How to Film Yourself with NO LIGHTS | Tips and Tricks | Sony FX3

renewal.
So I hope you guys liked it. I thought it was pretty cool. Again, it was a fun project for me to shoot. Just being outside, using natural light, only using the fluorescent bulbs that I had access to. Yeah, I guess we can just break down some of the shots and I can show you how I did it and some of the tips I used to put this all together and make it happen.
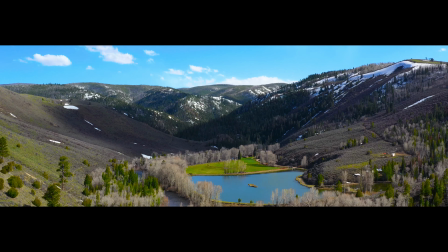(2:26)
So I decided to open up with an establishing shot, which I used to drone. Just really capture the space and the landscape.
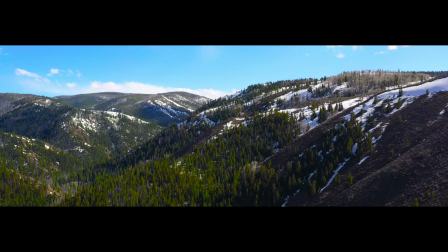(2:32)
Pretty much see how big everything is from the mountains to the water to the trees. For that shot, I used the DJI Mavic Pro 2 with the ND filter on it.
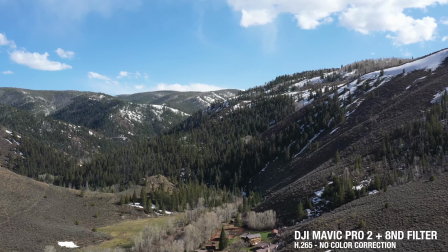(2:43)
I believe I shot that around like five, so the sun was kind of settling behind the mountains, but not golden hour yet,
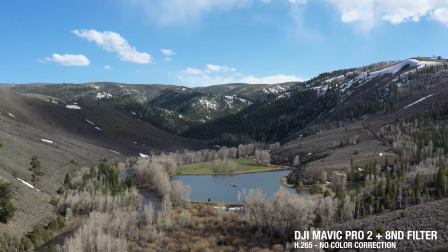(2:49)
which I thought would be a good time to shoot, so I can get some nice contrast with the dynamic range.
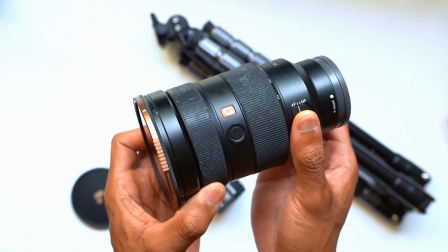(2:53)
For the rest of these shots, I used my Sony FX3 24-70 G Master lens and a small rig travel tripod. After the drone shot, I went to the FX3, set up a tripod,
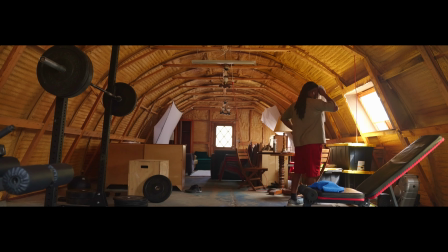(3:04)
and got a shot at the gym, which is funny because I captured me in the gym in the morning but when I went outside to capture the establishing shot of the building it was like too bright I mean the sun was super harsh on it so I had to come back later in the day to get the shot of the gym when the sun was behind it instead of directly
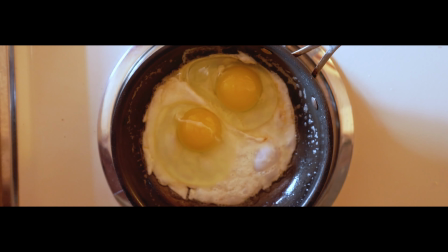(3:22)
on top of it now this egg shot was interesting because I really wanted to get overhead but again limited equipment you don't need
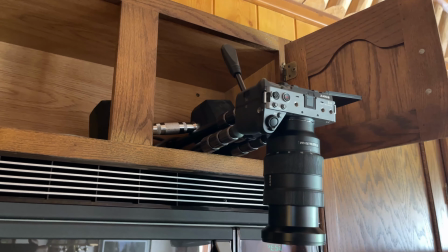(3:29)
much you just have to be creative I decided to use my tripod attached to the fx3 by the way i don't recommend this at all this just
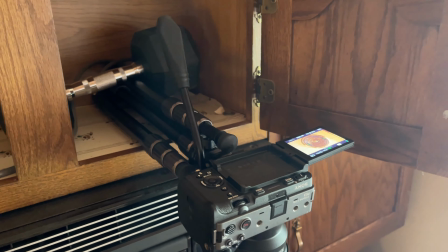(3:36)
worked for me and i accepted the risk and i put it inside the cabinet that was directly above the stove so i actually went back to
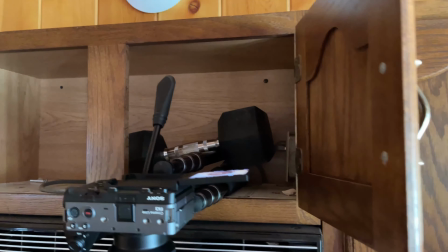(3:43)
the gym grabbed the free weight put on one side so the fx3 didn't fall into the eggs and my trip wasn't ruined and it worked out fine again you know to your own discretion i wouldn't recommend doing this but it worked out for me so after eating my next shot was taking a
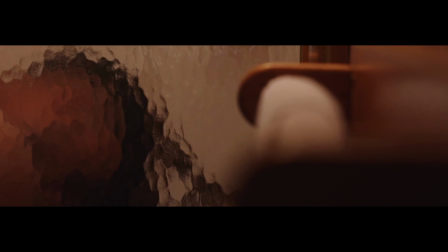(3:59)
shower just kind of washing off the gym and ready to get my day started so i had to get creative with the lighting only had two sources both being fluorescent light bulbs one closer to the shower which is the one i used and one near the mirror the one furthest away from me
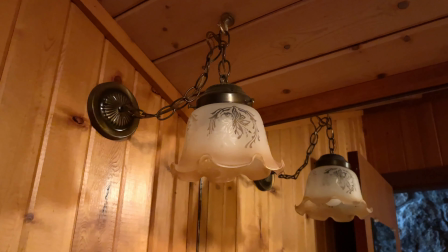(4:11)
that was near the mirror i actually undid the light bulb so that i could have kind of one source i had no diffusion so i
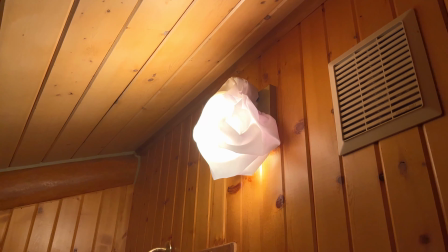(4:18)
took a pillow case i put it over the light source closest to me so that it would give more of a softer light it wouldn't be so saucy so this next shot is actually one of my favorites just because of the depth that I had with the rocks on one side, me on the other side just interacting in my room.
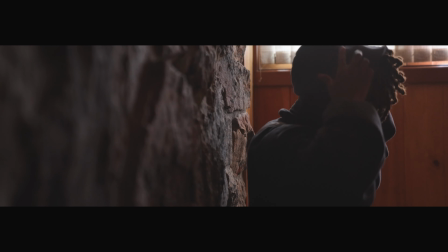(4:34)
And this is all naturally lit, sun coming through the blinds. I just thought it made for a cool shot.
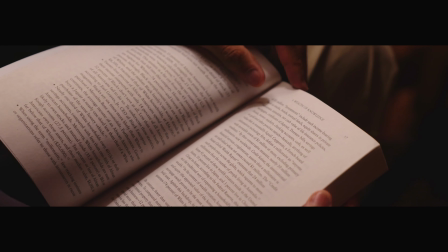(4:38)
So this scene opens up with a tight shot of the book I was reading and then cuts to a wide shot of the actual space I'm in.
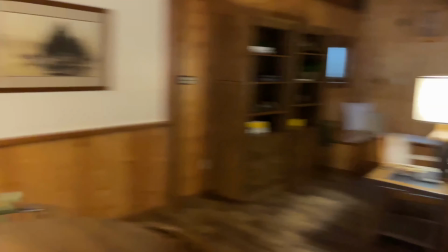(4:43)
So there's a lamp in the background. Now that lamp was on the other side of the couch I was sitting on just to add some light to the background, create some separation from me in the background.
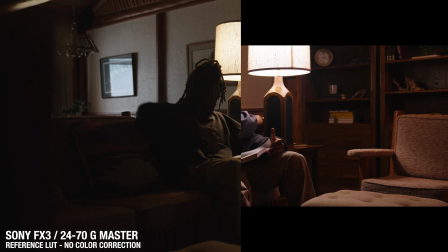(4:52)
And if powerful enough, I was hoping it would create like a rim or hair light but I think it served this purpose well especially for one of the next shots I have so out of frame with this shot on the right side there's actually another source with another light bulb that was obviously
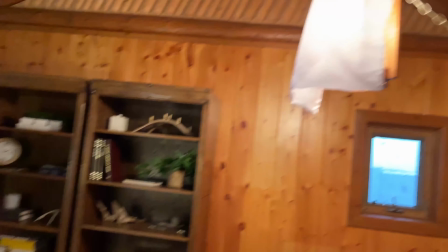(5:05)
installed into this living room and I wanted to keep that on so that it kind of gives light to the background and it's not too moody not too dramatic you
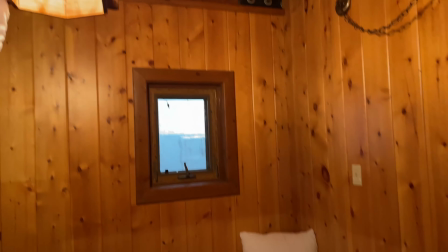(5:12)
know so again no diffusion got creative took a pillow case and wrapped it over that light cuts to a tight shot of me
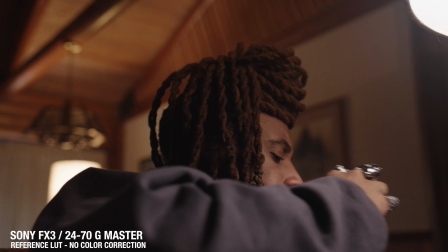(5:19)
drinking tea so I actually took the light that was next to me on the couch and put up my lap just so I can wrap my face a little bit you know get some of that Rembrandt going on so using the idea of lighting spaces and not faces I was able to kind
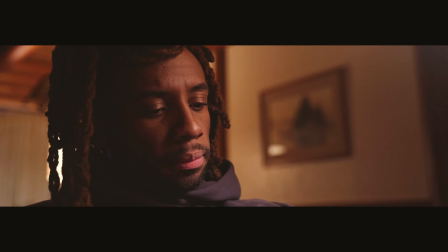(5:30)
of accept the wide shot go in get a tight shot of me get the book I'm reading it was much easier to move around and get the shots
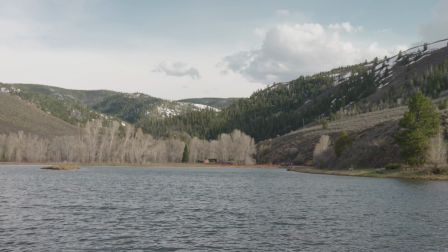(5:37)
I needed once I had that establishment shot lit and ready to go this scene was self-explanatory you know I'm saying just some good nature
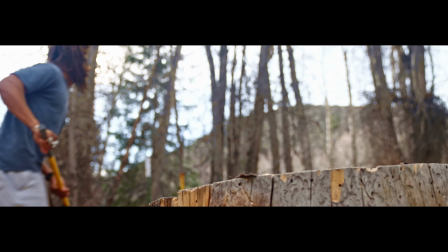(5:43)
you know the good water the good weather so the idea here was me to swing the and jump cut into the wood already chopped,
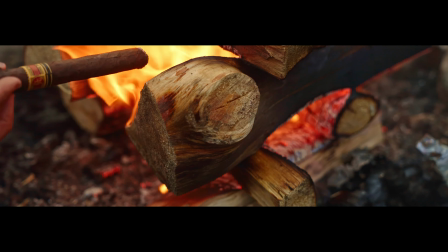(5:50)
being lit on fire with a cigar. It's actually one of my favorite transitions when done well, so I went ahead and tried to go for it.
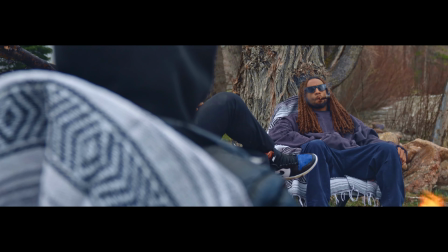(5:57)
And for the last few scenes, just wanted to get some shots of me with the guy smoking a cigar. One of my favorite parts of this scene specifically was like the flares and flickers coming from the campfire. So yeah, that's pretty much it. I hope you all enjoyed that video. I had a great time filming it and definitely editing it. Just the FX3, Sony 24-70, and a tripod, you know? Just gotta make it work.